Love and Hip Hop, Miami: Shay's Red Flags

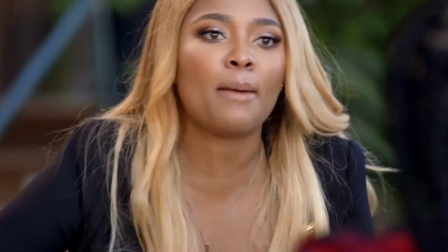(0:00)
Reality, or unscripted TV, isn't just about creating explosive viral moments for all of us to enjoy.
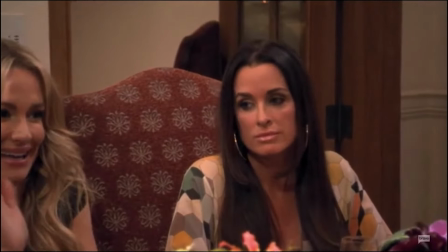(0:07)
Unscripted TV also holds up a mirror to the viewers to show us where we're headed as a culture.
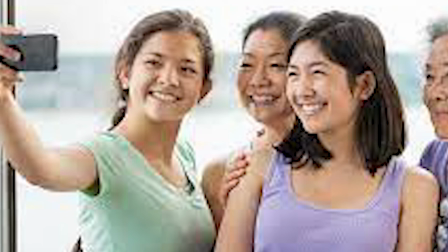(0:13)
As I get older, the fairy tale of family, or what I thought family is, has completely eroded.
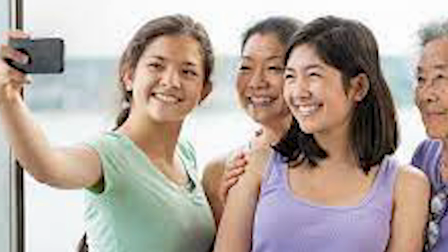(0:20)
Family isn't only about obligations. It's most importantly about aligning yourself with people who are for your best and highest good.
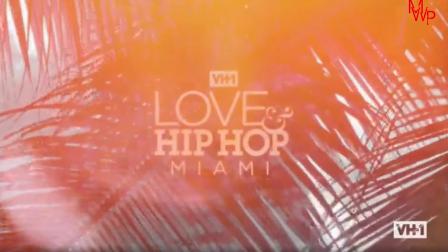(0:29)
In episode 6 of the fifth season of Love and Hip Hop Miami,
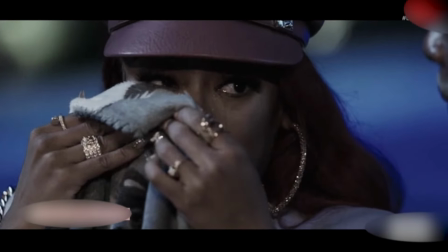(0:33)
reality TV veteran Shea Johnson reunites with her mother Sandra, from whom she was formerly estranged.
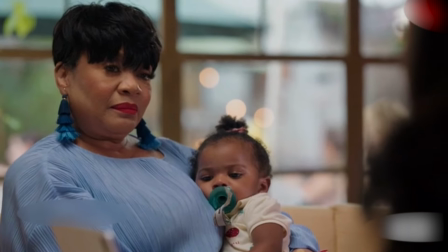(0:39)
In an upscale pink sweet shop, Shea and Sandra bond over their reunion and their shared love for Shea's daughter, Sojaya.
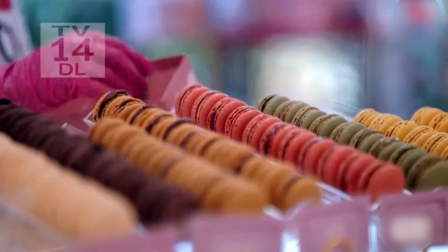(0:49)
Here we see multiple production influences affect this scene.
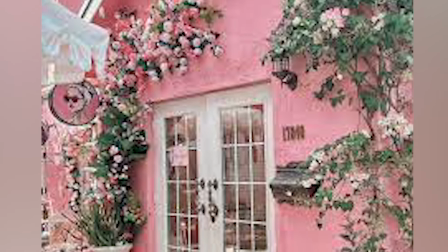(0:54)
Notice how the choice of location, which is very pink and feminine, is fitting for the three generations of girls and women in this cast.
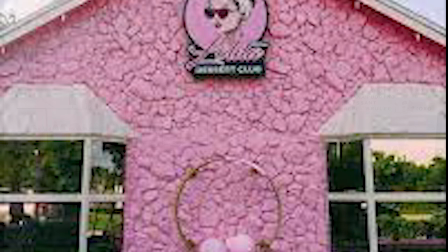(1:03)
Producers approve this location not only because it's beautiful, but because it's appropriate for the conversation that's yet to come.
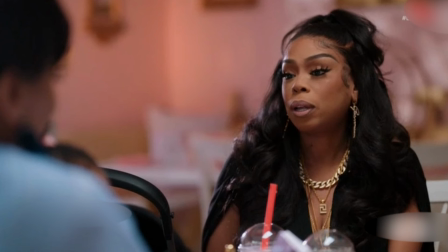(1:11)
The over-the-shoulder shots of Sandra and Shay convey a sense of intimacy where all emotions are heightened.
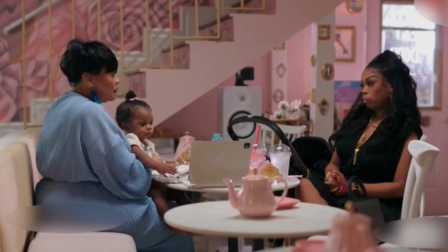(1:18)
The pacing of this scene is remarkable. The post producers and editors did a great job starting the scene by filling it with hope,
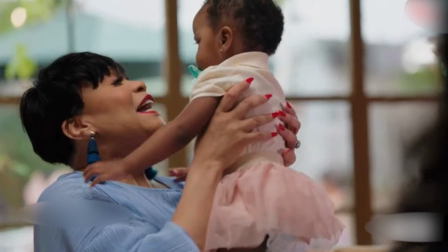(1:27)
with this new life, but with one question, the whole mood shifted.
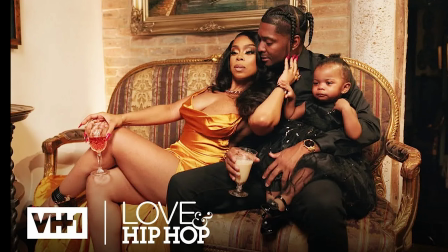(1:35)
There's a big looming threat to that hope and peace.
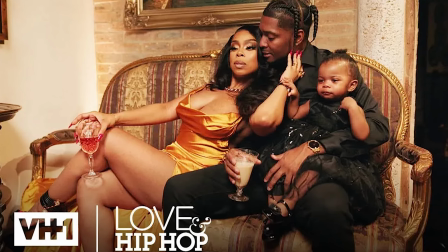(1:42)
The family's relationship with Shae's fiance and Shajaya's father,
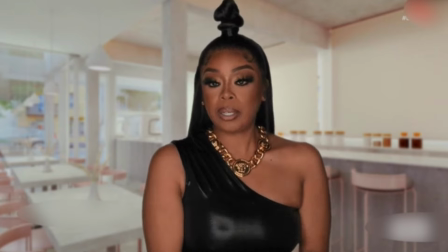(1:47)
Fabo. shay reveals that she gave her dog to sandra because fabo doesn't like the dog
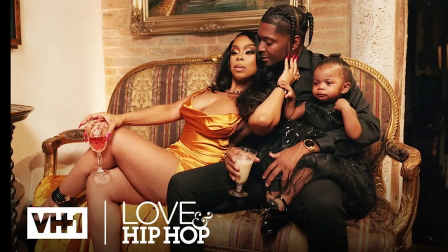(1:55)
if fabo is insisting that shay get rid of the dog that predates their relationship
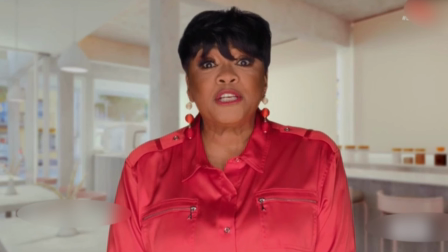(2:01)
my question is fabo hates the dog i'm not sure why especially if my fur
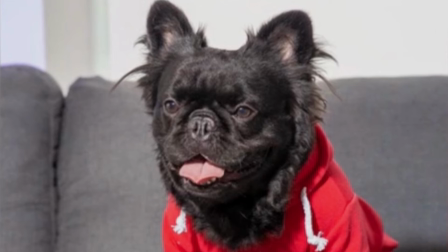(2:07)
baby came before my relationship um yeah they were their first homie shay needs to take her time and not rush into this
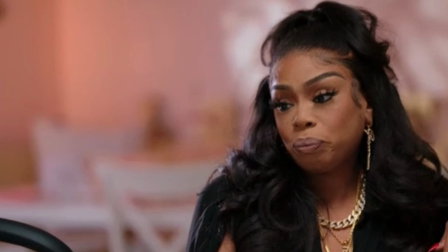(2:15)
marriage or having more kids with fabo girl you just got done breaking a generational curse and now you may be possibly adding a new one to your child and i would hate that for you and your family so if this is
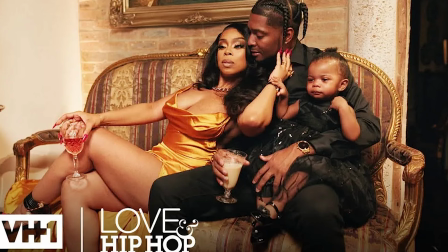(2:32)
real life and not just some storyline honey i'm praying for you and i really
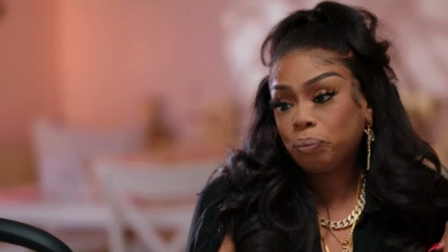(2:37)
hope that you choose yourself in your heart and your daughter because y'all deserve freedom and peace and you deserve to break this curse of just mother-daughter trauma and just unfulfilled romantic relationships like i want you to break that curse shay like get the love that you deserve
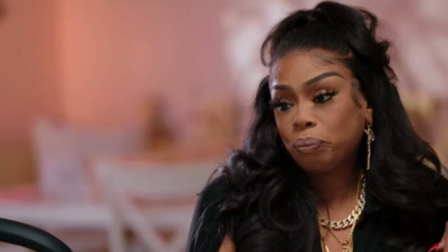(2:57)
but you got to believe you deserve it